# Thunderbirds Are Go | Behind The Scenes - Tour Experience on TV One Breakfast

We feel a compunction to make sure that the children, definitely of New Zealand, don't grow up not realising that these 10 magical things are for one thing only, and that's making cool stuff.
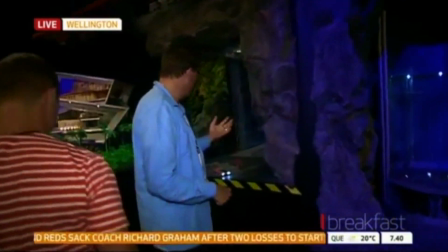508s
And, you know, when we build a miniature such as this, we're trying to show
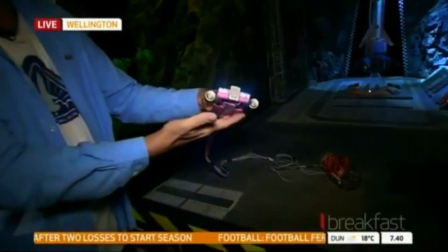512s
children that something like this may be tricky to build and a complex model,
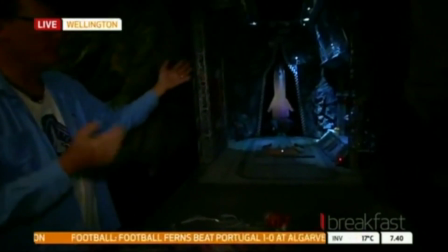518s
but things like this model are actually just a pile of junk,
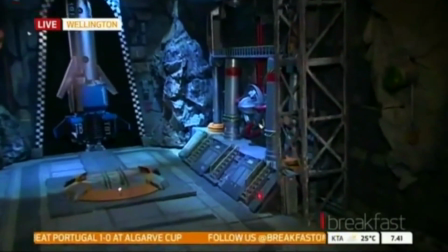522s
as Kimmy was saying, and they can be built with relatively simple techniques.
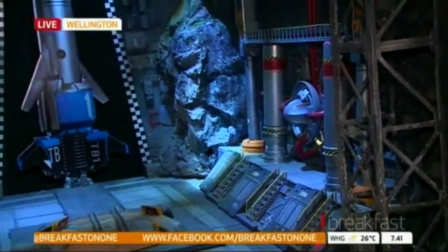528s
This model, in fact, was built by 2 young women that joined us from overseas,
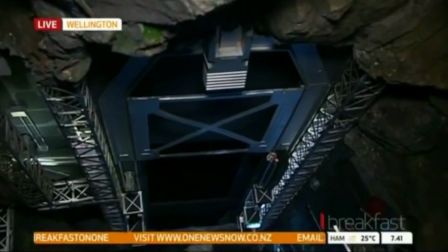536s
and they had never built a model like this before, but through, you know,
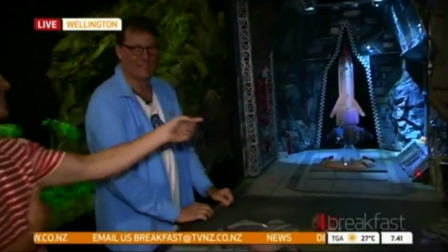542s
tenacity and enthusiasm, something amazing can happen. So. The lemon squeezer, though, it comes up with a great story as well, though.
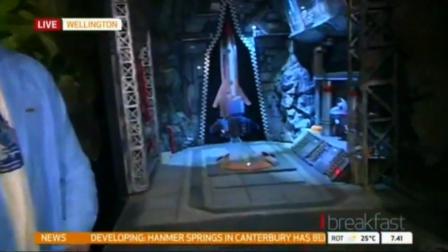549s
Can you tell us that? Yeah, the lemon squeezer is one of those forehead slapping moments that you hit, because in the original show,
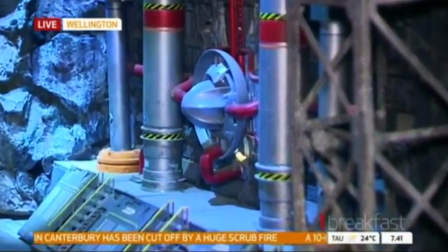557s
they used to use bits of junk because it made it cheaper to build the models.
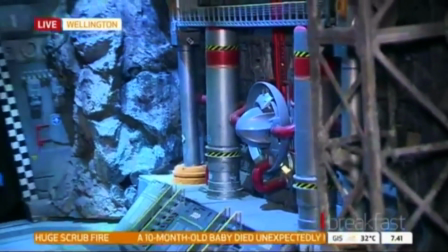561s
It's called scratch build model making. You get things off the shelf already made. You know, there's a photocopier cartridge.
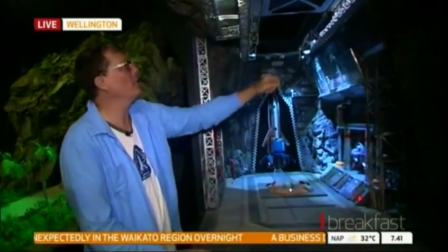568s
It's junk, it was thrown in the bin, but there's a great technical component. To make that would cost a lot of money, but to find it's cheap.
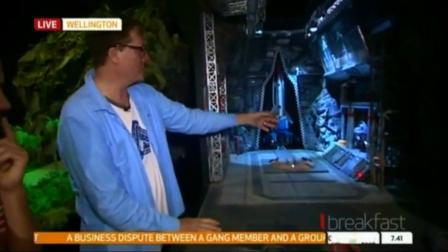576s
They used a lemon squeezer on the wall for some sort of jet turbine air intake.
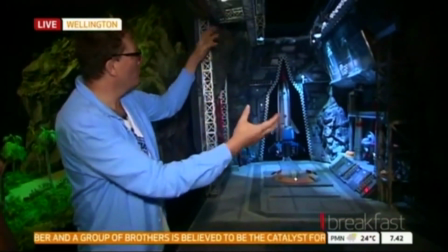581s
We built this miniature at a larger scale because we wanted it to look more detailed than what we could have achieved at the smaller scale.
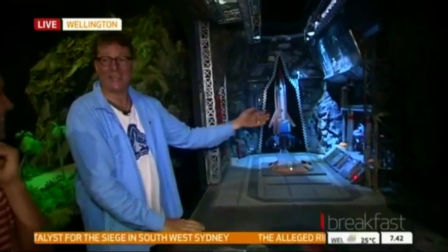591s
came to put in the lemon squeezer, we actually had to 3D model and 3D print.
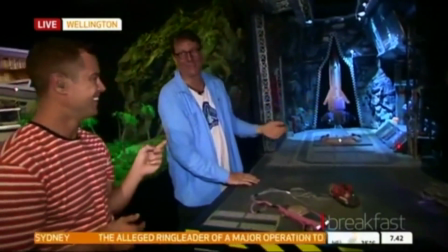596s
That's probably the most expensive item in all the model. Oh, dear me. Hey, just quickly before we go, because time has come to an end, unfortunately, we could talk all day, couldn't we?
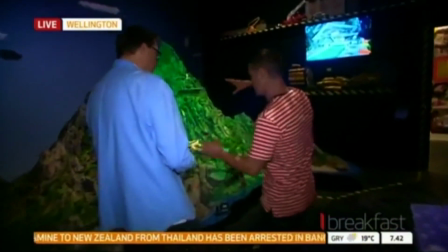606s
One of the things you were explaining was the angle of perception. So if you put a camera over the top of a model, it starts to look like a model, correct?
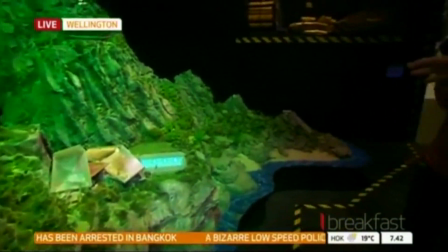615s
Correct. When the camera is up high,
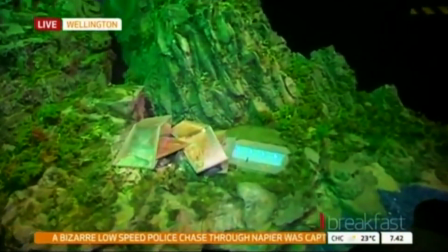617s
you have to be very thoughtful about using that perspective because it immediately throws a model like this into a miniature scale.
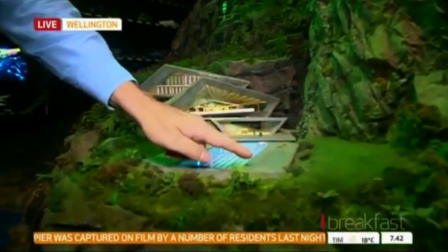624s
But should you drop the camera to just about 5.5 to 6 feet off the apparent height of a surface,
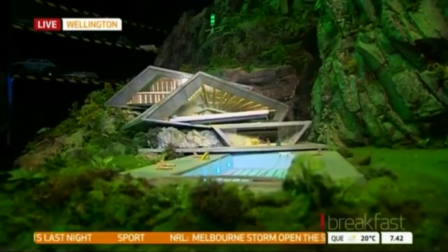632s
a model will start to take on the qualities of reality because now you're seeing it from the perspective of a human's point of view.
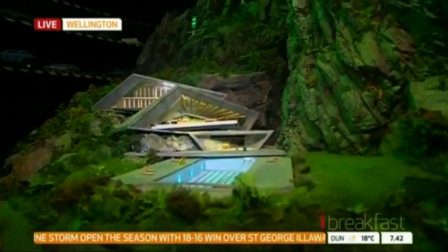640s
And that's how the shooting crew often film these things.
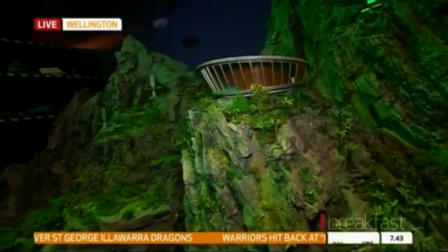644s
You know, it's a real tribute to a huge group of people that this has all come together. And it's an absolute pleasure having a chat to you. I could chat to you all day about it. So I know your busy schedule continues. So back to the earpiece, back to work. There is literally no second in this day's man that isn't accounted for to the fact that he works till midnight every night. I don't know how much sleep he gets. It's not much. It's all good fun. It's all good fun. Oh, we're very honoured to have him on breakfast. chat, How mate. cool. Thank you. He's never ever thought of it as work either. And he's the most... he's a complete perfectionist.
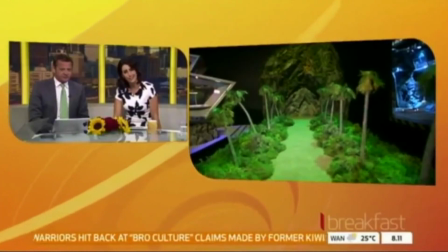679s
Sam's having the time of his life this morning. Films of the future, Sam.
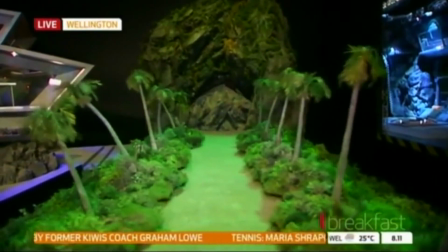685s
5, 4, a bit early on that, but we'll take that. Look at that.
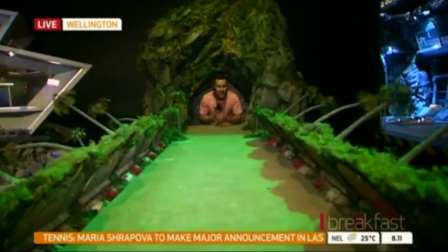690s
Isn't that amazing? Obviously, Weta Workshops is where we are today, and this is one of the coolest sets, isn't it?
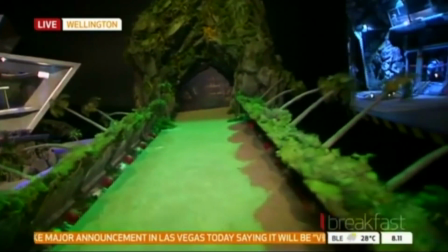697s
I mean, it's one that we've all seen and know.
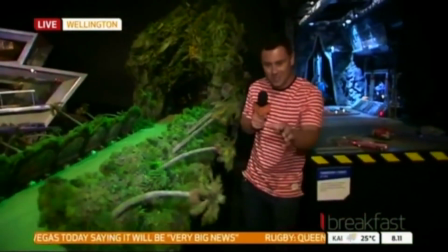700s
And, of course, when you create movement with models, watch your step there, bud, you have to be realistic.
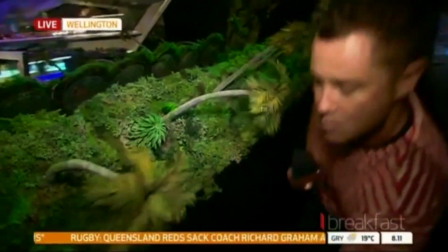706s
So they've got rubber trees so that it moves when you move the lever. See how they move?
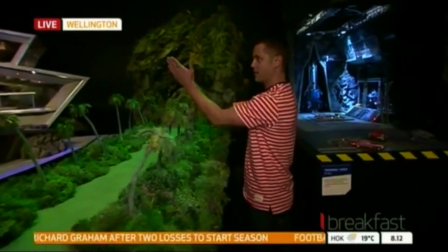713s
Isn't that absolutely fantastic? We're going to go talk about some of the vehicles. Right, team. Lovely to have you back along. This is Jake. We haven't met Jake yet. We've met you, though, and it's Kimmy. Yep. Fantastic. My mind is slowly churning away this morning. Let's talk about this. Thunderbirds 5.
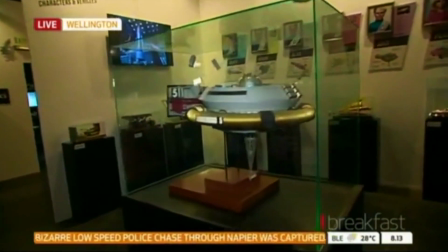729s
An incredible piece of model making once again, but one that took a long time. So this Thunderbird 5 is based on the original Thunderbirds.
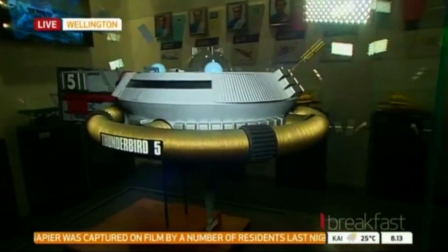737s
It's made by Dave Tremont, who's a model maker in the workshop. He's been around for over 10 years.